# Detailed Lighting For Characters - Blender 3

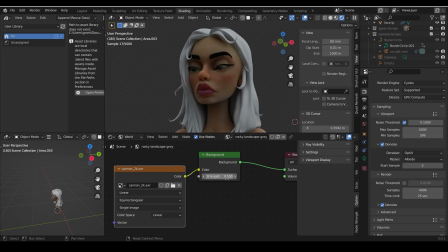I'll change this to 0, and you can see it completely turns black. So it's offering a soft flat light across my character.
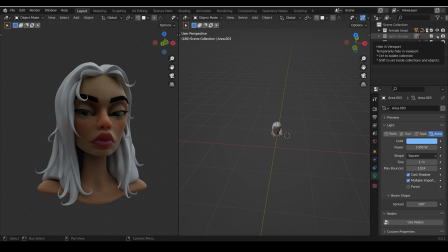So that's my starting point. Let's go back to my layout and talk you through the lights. So the first light is the most important probably, and that's the key light.
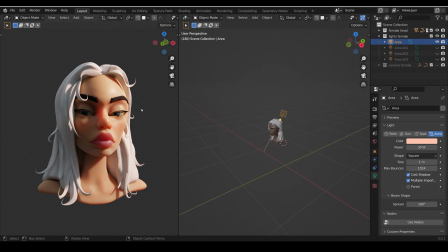And you can see that there on one side of our character, and you can see the influence that has on the face. Now it's fairly low in power, but if I click on my head and press N, you can see that the head is probably the right sort of size.
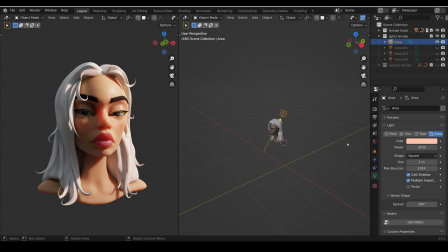So back to the light, 30 watts. It's not that dissimilar to the 1000 watt we had with the monkey, because that monkey was so much bigger. The most important thing about this particular light is that it's very small. So have a quick think, what is that doing to my character?
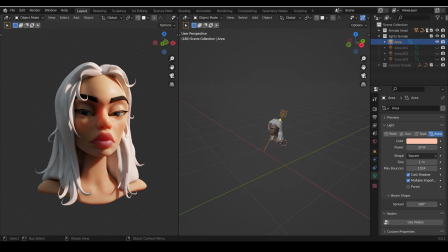Well, it's giving us fairly hard shadows. You can see this strand of hair here with a very crisp, hard shadow there. If I make this really big, so scale, you can see a very soft light now, which actually looks quite nice. However, I'll undo that because I use a different light for my soft light, and this one is for highlights.
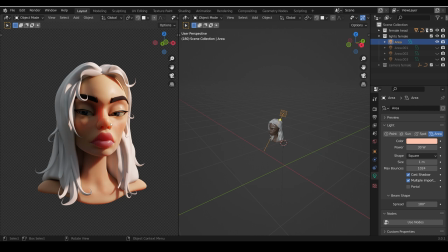So these nice highlighted bits that are a little bit shiny. This key light, being nice and small, reasonably powerful, gives that sort of intensity and shadows, so brings out all the features in the face. Whereas the next one is this big area light over here.
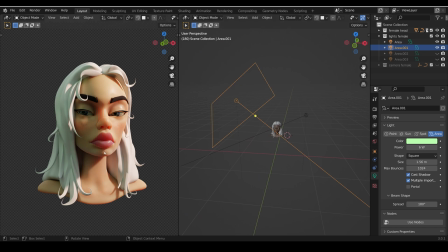So this is really big, and you can see suddenly it fills in this side of the face, but it doesn't take away these harder shadows. So I'll hide it and bring it back. And incidentally, you can really see the power of the NVIDIA RTX there.
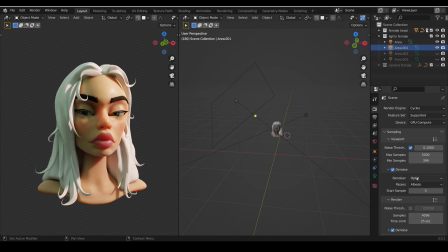If I quickly go to the render properties, I've got my denoising on with the optics, which is available on RTX cards. And you can see almost an instant update which certainly speeds up my workflow, particularly when it comes to setting up the lights like this.
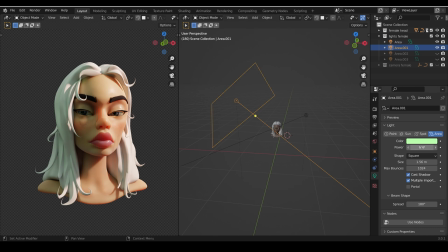So back to my light, and let's select on that light again. You can see the power is only 6 watts, as opposed to 30 watts from this one. If I were to make it the same as the other one, you can see it becomes a lot flatter. It's starting to compete with this one and take away some of the influence of the shadows on this side.
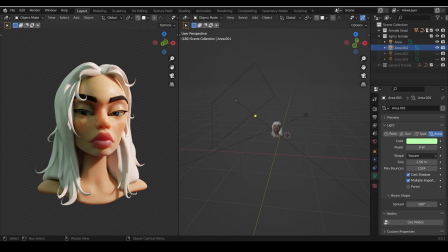So it's quite a weak light, but it gives this side of the face a boost so we can start to see the details within it. This is known as the fill light. And you'll notice that I've set it as green and this one as red. So it's got a sort of green edge to it. It's a bit comic book style, a bit stylized.
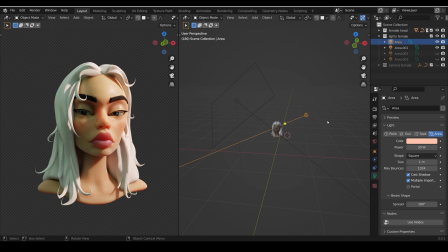If this was a realistic character, I'd obviously use more natural colored lights, generally more sort of yellowy colors. And if you look at the color wheel, the natural colored lights are around here, sunlight being close to the middle, and artificial lights towards the yellows over here.
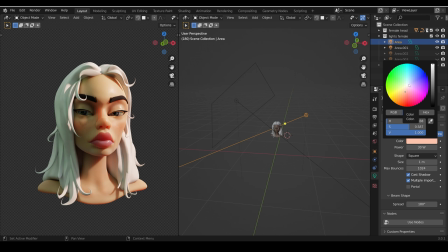If you want a moonlight, moonlight tends to be a bit more bluey, but again, it's very subtle, whereas more stylized characters are come out with a bit more saturation. And on this one, you can see the green being quite saturated for a light and offering that character more interest.
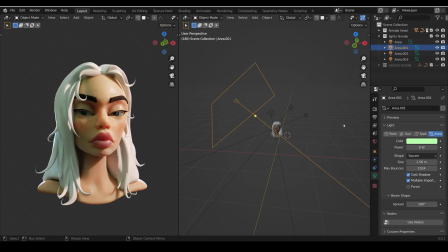So after that, we've got the backlight, and I've actually got 2 backlights. It's not always the case that you need 2, but I chose to use 2. So this one here at 500 watts and this one here at 1000 watts. I tend to have a really bright backlight, which if I go round to the back,
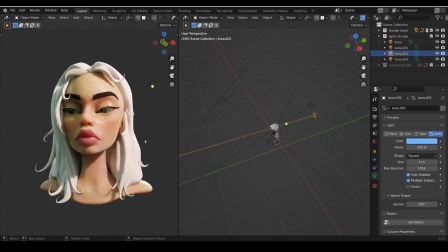doesn't look very good, but I do like that kind of rim light effect.
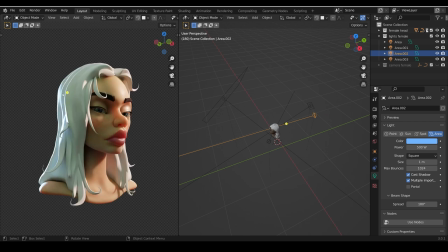Can you see it on the shoulders there? And you can see it on the back of the hair here and the shoulder there.
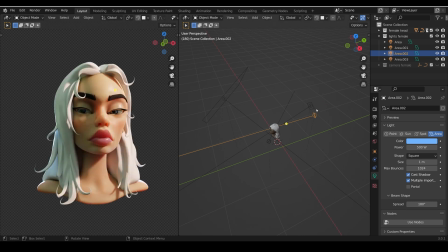That really makes the character jump out and pop from the background. The reason I've got 2 there rather than 1 big one is because I wanted hard shadows from the backlight. So I kept 2 really small rather than 1 big one, which would end up giving me soft shadows.
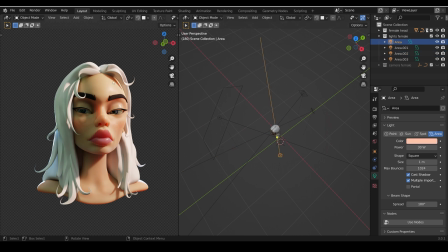We call this a 3-point lighting system. So we've got the key light, which is fairly bright with hard shadows, the fill light, which is fairly big, a little bit dimmer than the key light with soft shadows, and the backlight tend to be lights with hard shadows. And in my case, I've set them quite high in terms of the power, but that's not always the case.
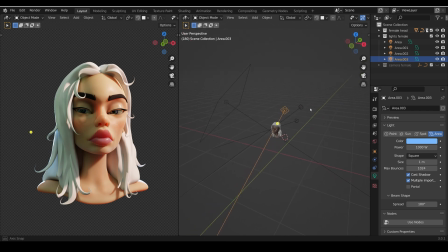And you can use a lot of experimentation with this. So that's the female character using the classic 3-point lighting system.
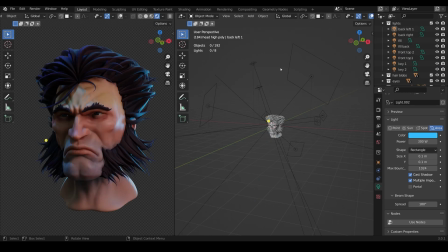So here's a very different type of atmosphere created for this Wolverine character. And I'll be putting a video out over the weekend showing how I made it, but the lighting is giving a very different intensity.